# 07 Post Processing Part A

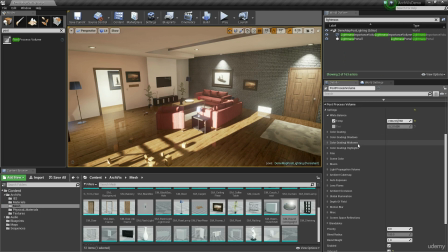4:09 So I could do that with any of them and I would get a similar effect. I don't really want to tinker with that for this, but I'd like you to know exactly what you're looking at. Now, as far as film is concerned, film is pretty useful. It's used to simulate how a camera actually takes in footage,
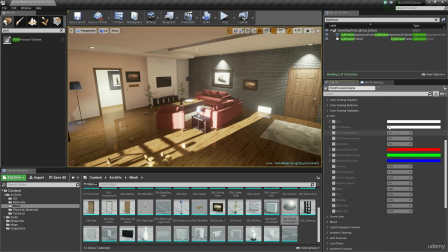4:24 which means you can do a lot of stuff like crushing your shadows and your highlights and generally kind of mixing your channels a little bit. For this kind of stuff, it's way too in detail for me to really want to cover in this tutorial. So instead, we're going to look at some of the things that we do care about.
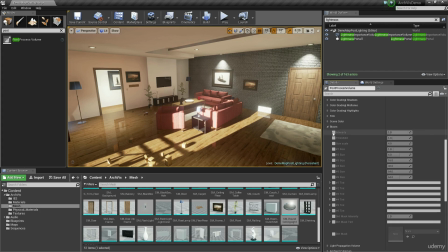4:40 You've already seen scene color, but the first one we're going to look at is bloom. Now, bloom is very, very useful. However, it's one of those things that people can kind of treat in a slightly obnoxious way. If I was to crank up bloom, you'd get this.
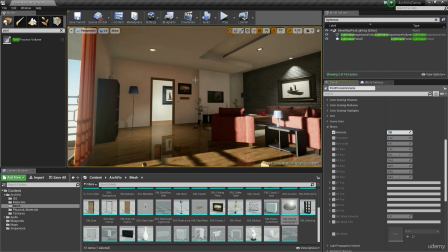4:57 How it works is anytime something on the screen is above the threshold lighting value, it's going to start to blur it out and create a nice highlight.
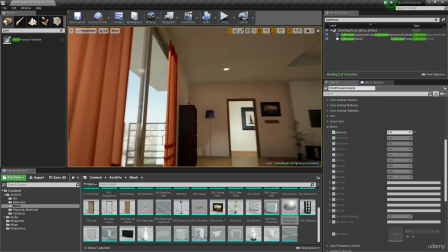5:09 So if I set bloom to 0, the scene looks like this. I'm just going to stare at this light as my example.
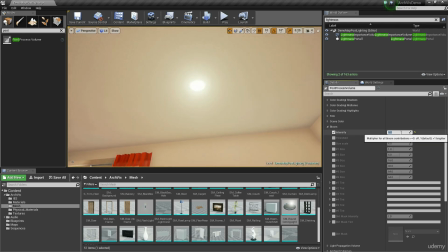5:13 If I set bloom to 0, it looks like this. If I crank it to 5, it's now making it super bright and pushing out.
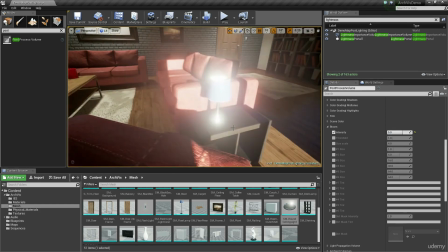5:21 And if I look around the world, I can see that same thing. And keep in mind, it's not just from the lighting.
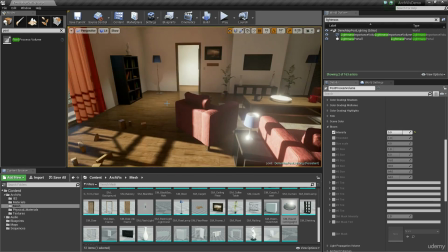5:26 It's also in situations like this where it's kind of bouncing out. So the indirect lighting is causing these to bloom out in certain ways.
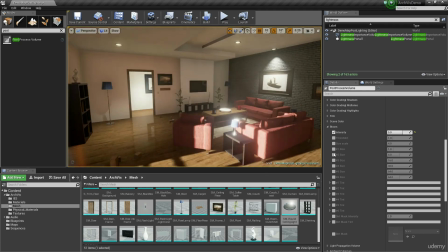5:33 So it can be
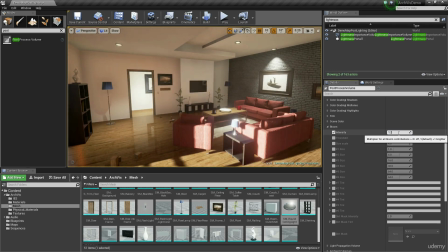5:37 it's very, very tempting to use a lot of bloom, but the truth is that too much bloom really quickly looks like amateur hour. So avoid doing it. One thing that I find is balancing the threshold is a good idea.
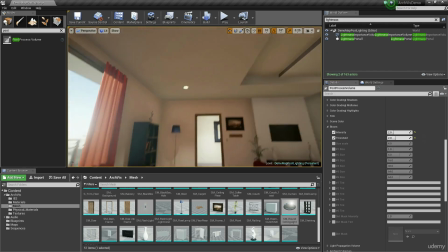5:49 So I can put the bloom up, but by increasing the threshold, the only things that actually do bloom are those things that are at a very high brightness level.
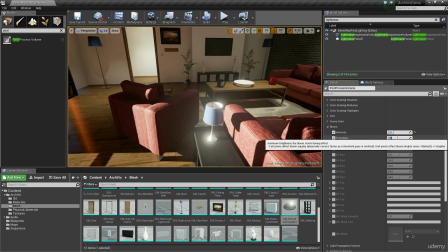5:57 So see this here? If I was to decrease the threshold, and then slowly increase it, until eventually only some things would actually be blooming.
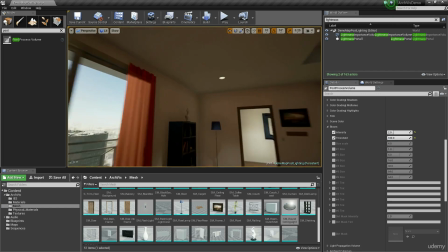6:11 Now obviously that was a bit too hard on this, but it's a good example of where you would go.
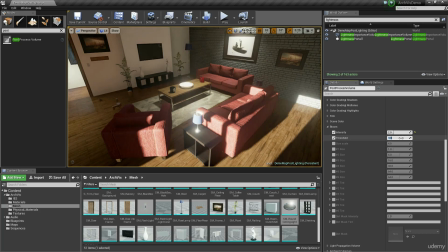6:18 So I'm going to set this threshold by default to about, I think 2 looks good.
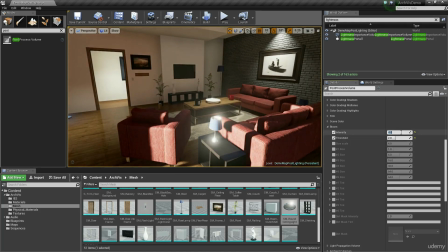6:24 So you get a bit of bloom kicking in. If I crank this up, you can see it.
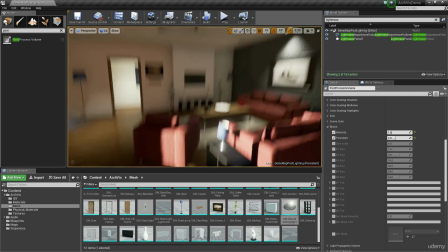6:27 If I get a bit of bloom kicking in certain areas, but for the most part my threshold's okay, so that we're not getting it excessively in other areas.
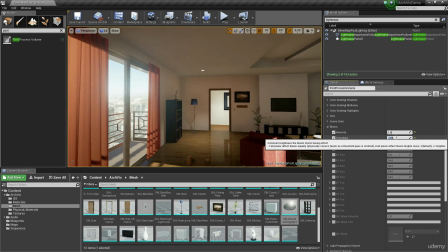6:35 I might decrease the threshold just a little bit so this window kind of picks up a nice glow coming from it.
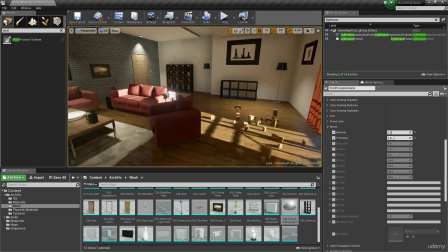6:40 But we're still ruling out some of the objects, the other objects that were previously blooming out.
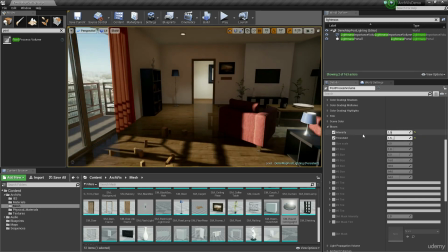6:46 So with that done, we're now going to work through some other areas.
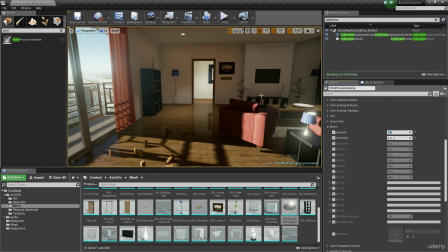6:51 Things like your size scale control how large the bloom is. So if I do this, I'm just going to set them back to default for a second.
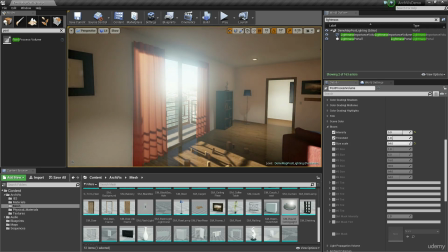6:58 If I was to do this and then increase the size scale, you're going to see that it increases the overall blur of the bloom. So if I decrease my size scale, it kind of just confines it to the area pretty close to where it actually is blooming from.
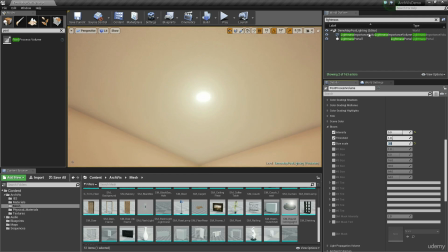7:14 But as I increase it, that blur reaches wider and wider and wider and wider. Now, by default, it's at 4.
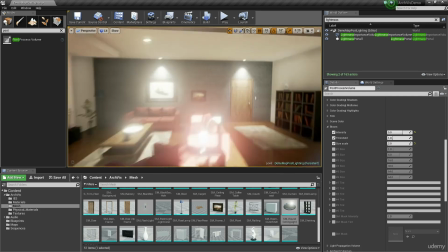7:20 I actually personally kind of prefer it to be at a slightly lower value of around 1 or 2.
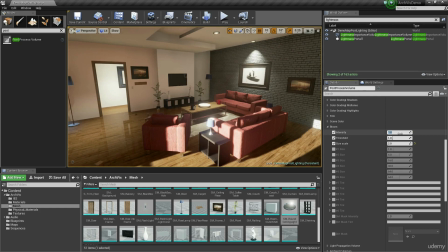7:25 To each their own, though. So I'm going to set my intensity to 1.5.
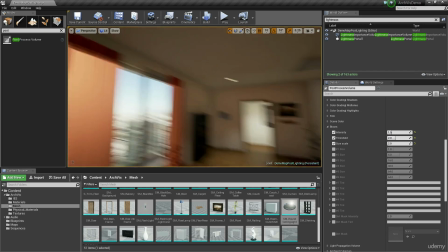7:30 I'm going to set my threshold to 2. I'm going to keep my size scale a little bit more. Oh wait, threshold 1.5.
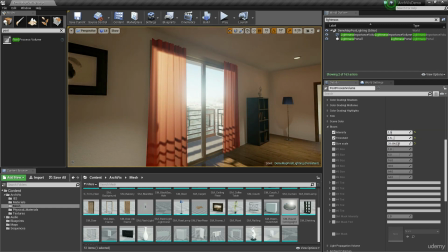7:37 I'm going to keep my size scale around there. Again though, if you did want to crank this up, it really kind of depends on the effect that you're after. 3 in this instance, or 4 or 5, is going to give way more of a look of this light kind of billowing out into the room, whereas 1 or 2 is going to kind of keep it more as specifically that source.
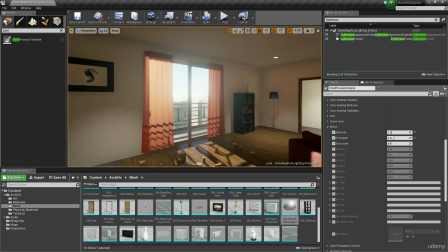7:56 It's up to you. Now that I'm looking at it, I might actually keep it as 4 for this.
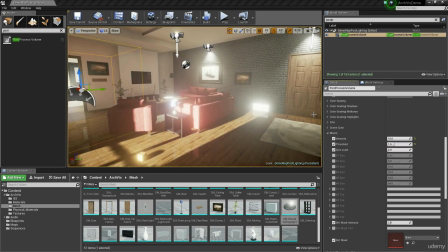8:01 So the next part of bloom that we need to really consider is the size and tint.
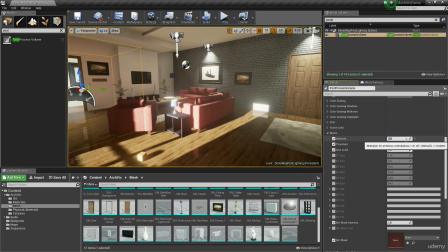8:07 So for this, I've turned up the intensity. It was at 2 before, but I'm just going to crank it up to 15.
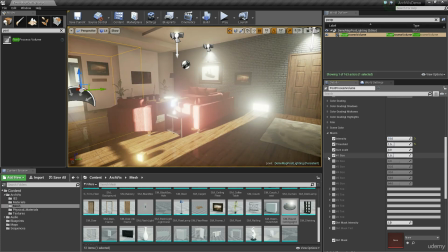8:13 And I'm going to just show you how some of the sizing works.